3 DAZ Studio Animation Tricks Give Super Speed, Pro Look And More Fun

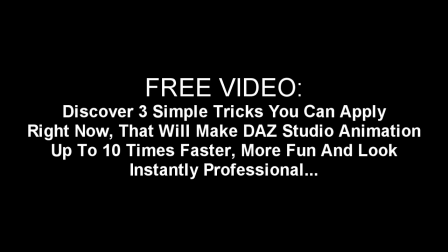[0:00]
In this free video, discover 3 simple tricks you can apply right now that will make DAZ Studio animation up to 10 times faster, more fun, and look instantly professional.
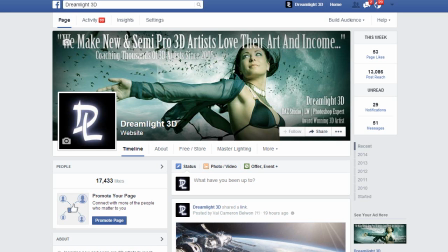[0:10]
Hi, I'm Will Cameron from Dreamlight, the world leader in helping new DAZ Studio and lightwave artists love their art and income since 2005.
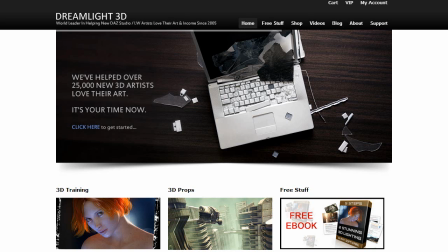[0:17]
Alright, so without further ado, let's just jump straight into trick number 1, camera motion.
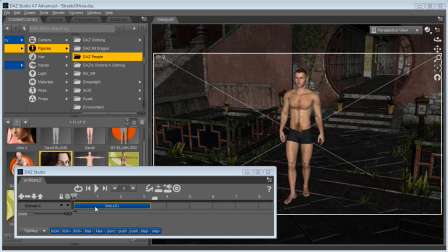[0:22]
Here we have a scene in DAZ Studio with Michael 4, and I've applied an Annie block to him, so he is performing a kicking operation, right? Now I'm gonna move this window out of the way here and look through the camera.
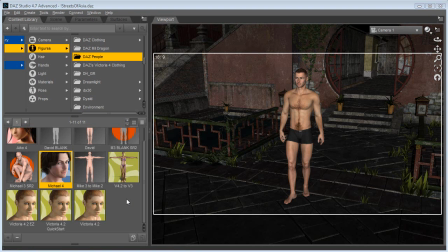[0:36]
Now normally when people apply motion to the camera, and I see this all the time, is that the camera,
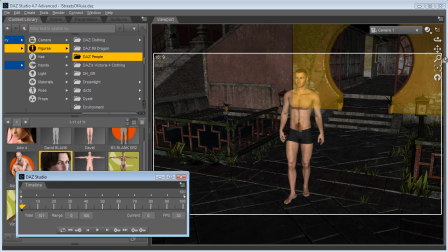[0:42]
bring up the normal timeline here, is that the camera looks very robotic, so to speak.
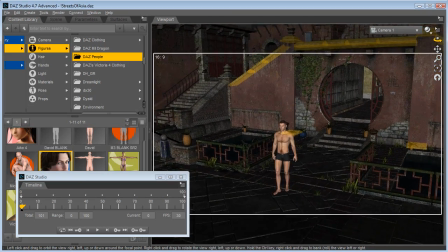[0:48]
So for instance, I'd start here,
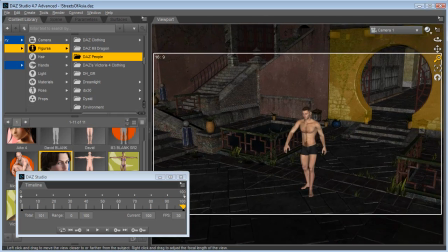[0:53]
and at the very end, I just look like something like this.
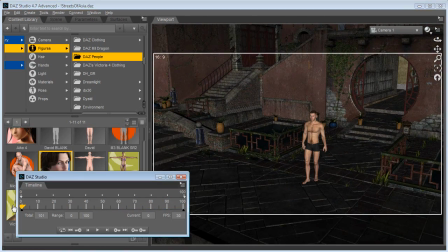[1:02]
Alright, so we've got a motion here defined. And as you can see, the camera is moving statically, right?
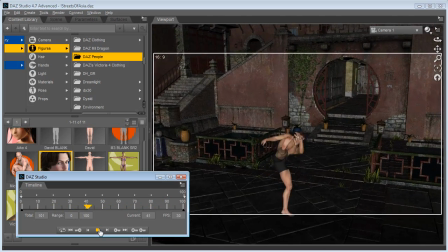[1:14]
It doesn't have any life on its own.
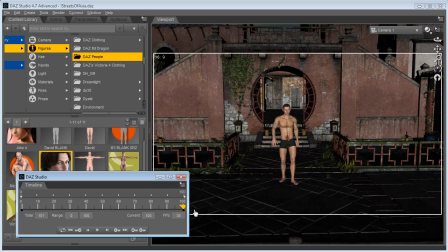[1:16]
So a super simple trick you can do here is to, I'm gonna just remove these keyframes here,
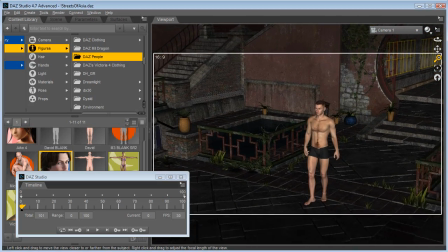[1:27]
is to first of all zoom in a little bit on the camera, and second, we're gonna perform a similar operation with the camera,
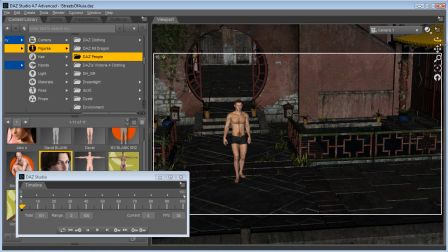[1:35]
but instead of having that smooth or static motion, we're gonna apply something less static. Kind of when you're watching movies, you know, the camera is shaking a little bit, it's not that static, it's kind of like a real camera that has some weight.
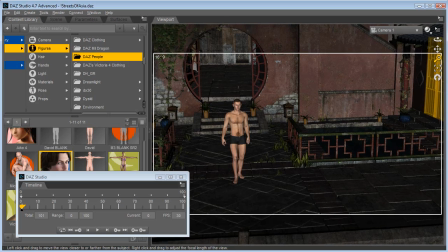[1:51]
And you can apply the same thing here inside DAZ Studio by making it a little bit less linear. I'm not sure how to do that. So first of all, define the first point and the end point.
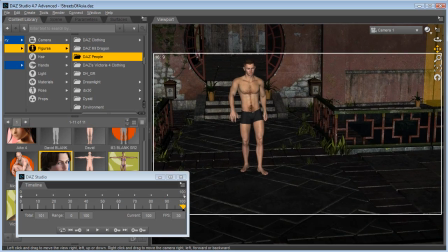[2:05]
Now, we are zooming in a little bit because when the camera is zoomed in,
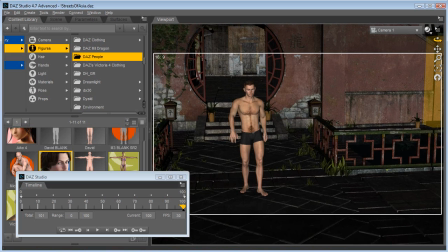[2:11]
this kind of motion we're gonna do is easier visible to the viewer.
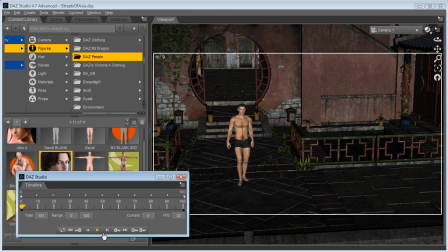[2:16]
So right now, we are still having just a plain motion, right? Chopping off his feet here at the very bottom. But now, for every few frames, we can readjust the camera just a little bit.
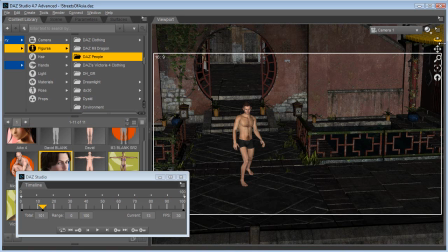[2:36]
And don't make it so perfect, but instead add a little bit of tweaks back and forth.
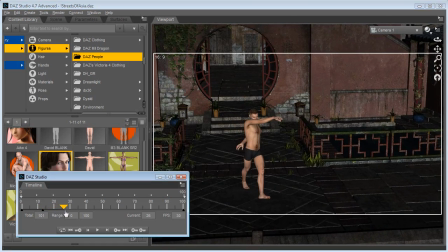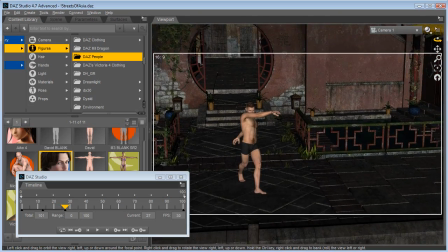[2:47]
You can always miss him sometimes, you know, intentionally, don't follow him precisely.
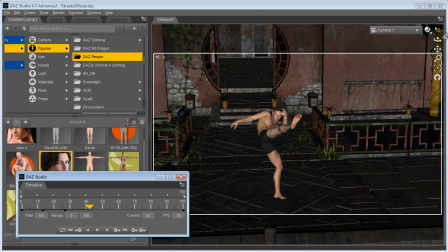[2:55]
Keep doing.
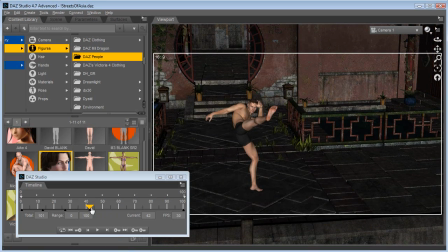[3:00]
Keep adding those frames.
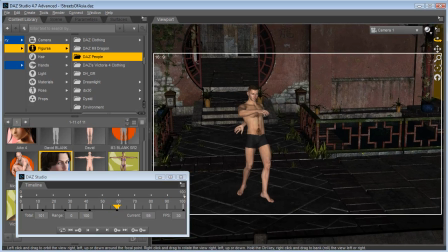[3:04]
Keyframes.
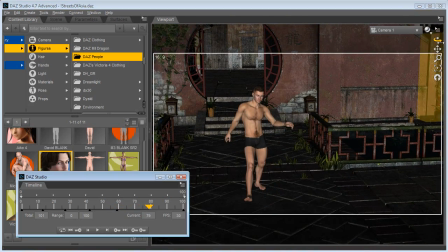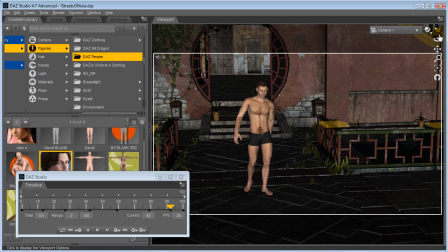[3:12]
Alright. So you have added a little bit of random motion to our camera right now.
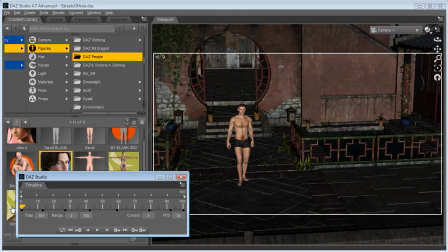[3:19]
And when we play this back right now, this is how it looks. It looks more like a real Hollywood camera zooming in or moving in on the character.
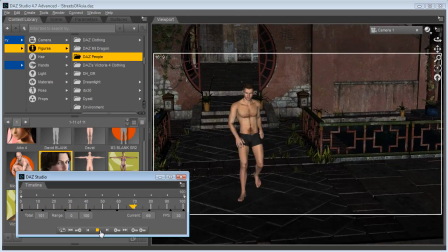[3:29]
That gives you instantly professional look and feel, less robotic style,
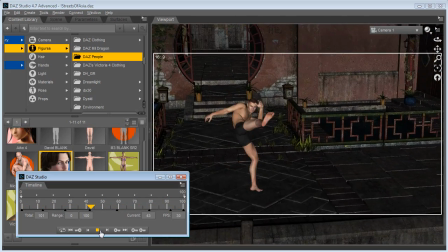[3:34]
if you will, and instantly more live and vibrant camera live action.
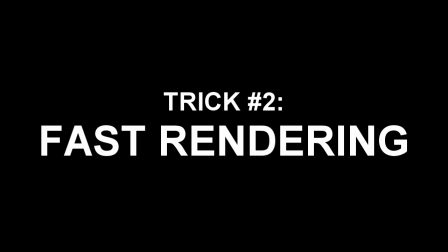[3:41]
Alright, so let's move on to trick number 2, fast rendering.
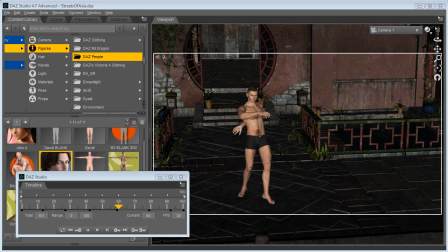[3:44]
Let's face it, if you spend 10 minutes per frame, per image, and you've got a 30-second animation with 30 frames per second, you actually end up in almost a week in pure rendering time. So the goal is to get your rendering down to seconds per frame and not minutes per frame.
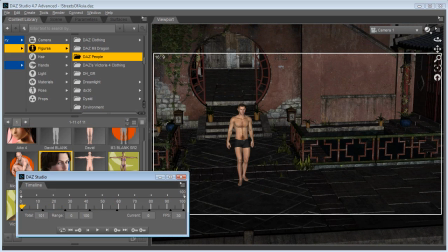[4:02]
Now the easiest way you can achieve this right inside DAZ Studio is to add a single light.